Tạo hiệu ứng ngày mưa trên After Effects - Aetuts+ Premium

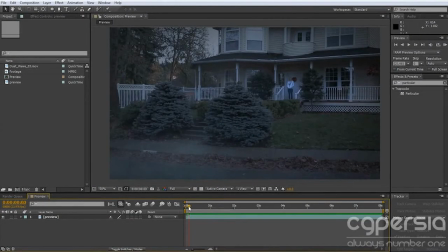[0:00]
Hey, what's up guys? My name is Ren, and in this tutorial we're going to go about making some sweet rain effects in a video. And it's all about subtlety. It's all about making it really subtle, and that's what makes it most realistic. So let's go ahead and check out the video this effect was actually originally in.
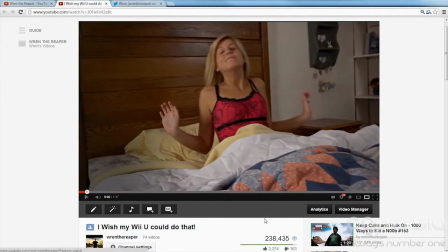[0:17]
It was in one of my videos on my YouTube channel, Ren the Reaper. Let's watch it. Just first few seconds here.
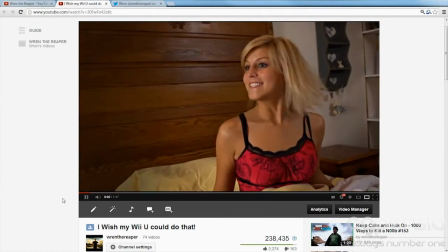[0:24] It's Saturday.
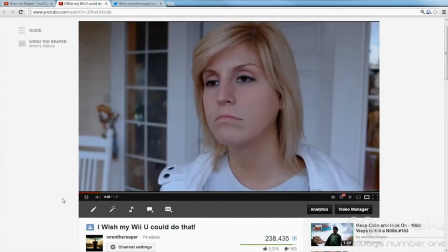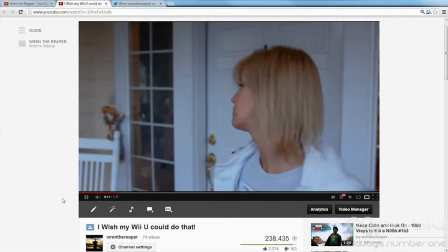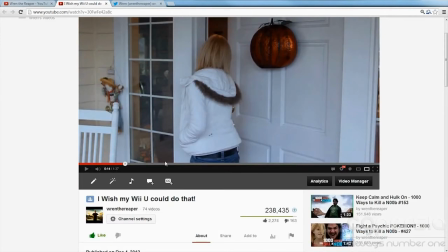[0:36]
As you can see, it really helps having the rain sound effects, and it was just here for about 2 seconds.
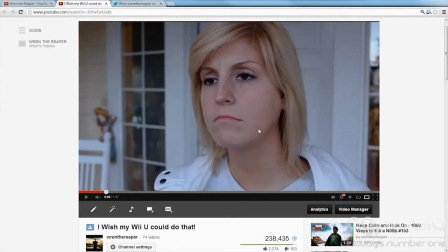[0:45]
It was just a 2-second shot in the video.
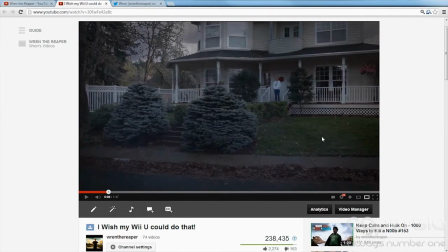[0:49]
And for the purpose of the tutorial, I'm going to go ahead and this will be an 8-second shot, so we can actually see the rain droplets falling down and whatnot.
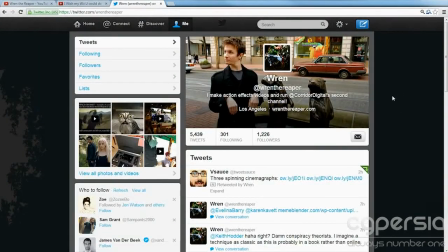[0:56]
If you ever have any questions about this, go ahead and hit me up on Twitter. That's probably the best place to find me to answer questions that you may have.
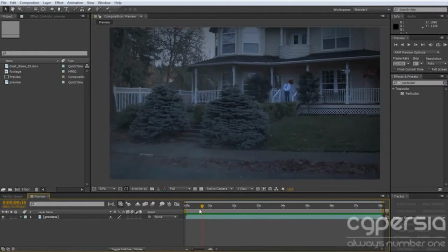[1:04]
But enough of that, let's go ahead and get into the effects. So here is the full-on effect. As you can see, we've got some rain droplets and some like fog mist going along and some rain, and just like an overall blunted, or blunted, is that a word?
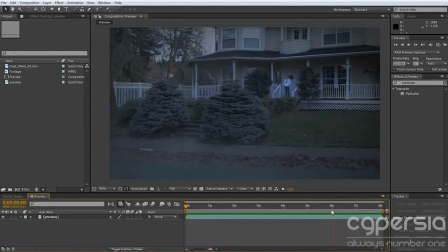[1:20]
I don't know. Blunt look to the video. So let's go ahead and do this. The only thing you'll really need is particular, trap code particular, and I have a video file here, stock
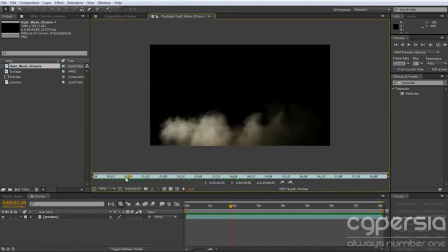[1:34]
footage from Action Essentials of just like, you know, dust wave, and we can repurpose that to make it look like just
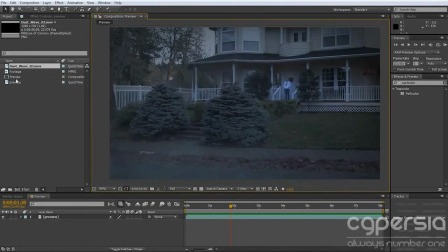[1:43]
fog above some rain. So let's go ahead and take our footage and start a new composition.
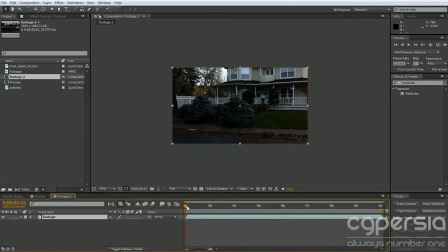[1:49]
As you can see, it starts out super punchy,
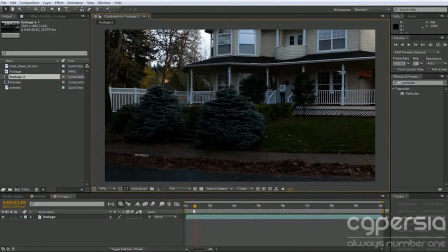[1:53]
and it was kind of ironic because I needed to film the rain. That was the whole point of the shot, but it had rained every day leading up to this day, and then when we finally needed it to rain, it wasn't raining at all.
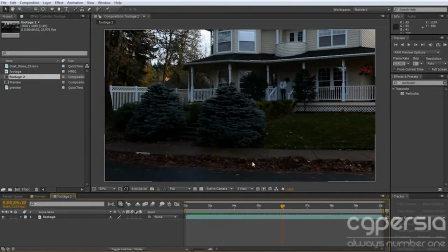[2:09]
Fortunately, it had rained earlier that day, so the ground was still very wet, and that's critical to making a realistic rain effect. If it hasn't been raining, hopefully you have a hose or access to a lot of water to get all the pavement in your shot wet, because that right there will sell the effect more than anything.
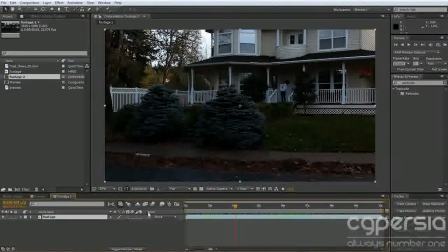[2:27]
So let's go ahead and take our footage, and we're going to camera track it over here, so I can get, there's not really much 3D motion, but in the end it'll be simpler for all the motion tracking that we're going to have to do, as opposed to using just the standard point tracker and then parenting everything to a null.
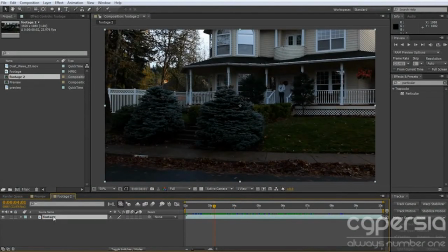[2:46]
This will be way easier. So I'm going to duplicate it first and take our bottom layer and just hit track camera. So that'll do that in the background. And on this top layer, while that's tracking in the background, let's go ahead and
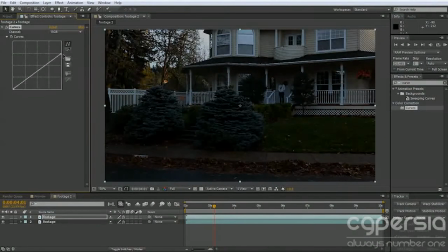[3:00]
start editing the look a little bit. So we want it to be really muted in the highlights. Maybe bring up the midtones a little bit, maybe not that muted. And actually we're going to lift the shadow region here quite a bit.
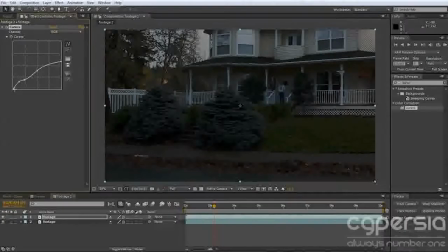[3:16]
So we get like this overall just kind of really dingy look. Maybe actually lift the true shadows up just slightly. Maybe that a little bit more.
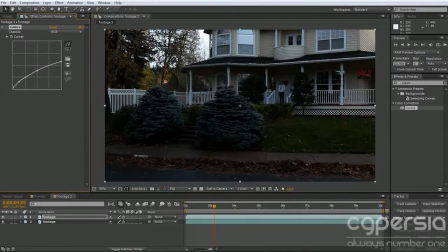[3:28]
So we kind of get this dark look as opposed to this really punchy, sharp, daylight-looking shot.
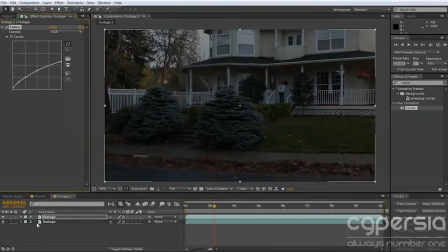[3:35]
So this will just help kind of sell, you know, that it's cloudy out. Let's see, is this still analyzing?
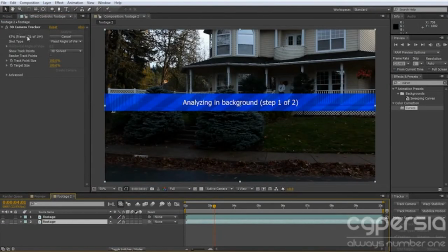[3:40]
It certainly is, just a little bit more.
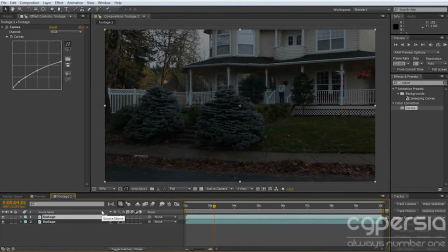[3:44]
So another thing we can do is perhaps add a Control-Alt-Y, an adjustment layer. And we can add curves to that and just kind of
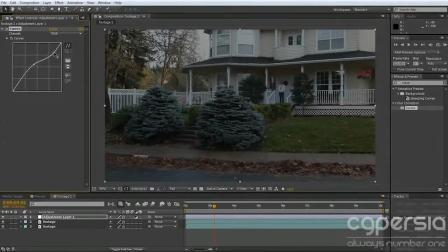[3:56]
mess around with this.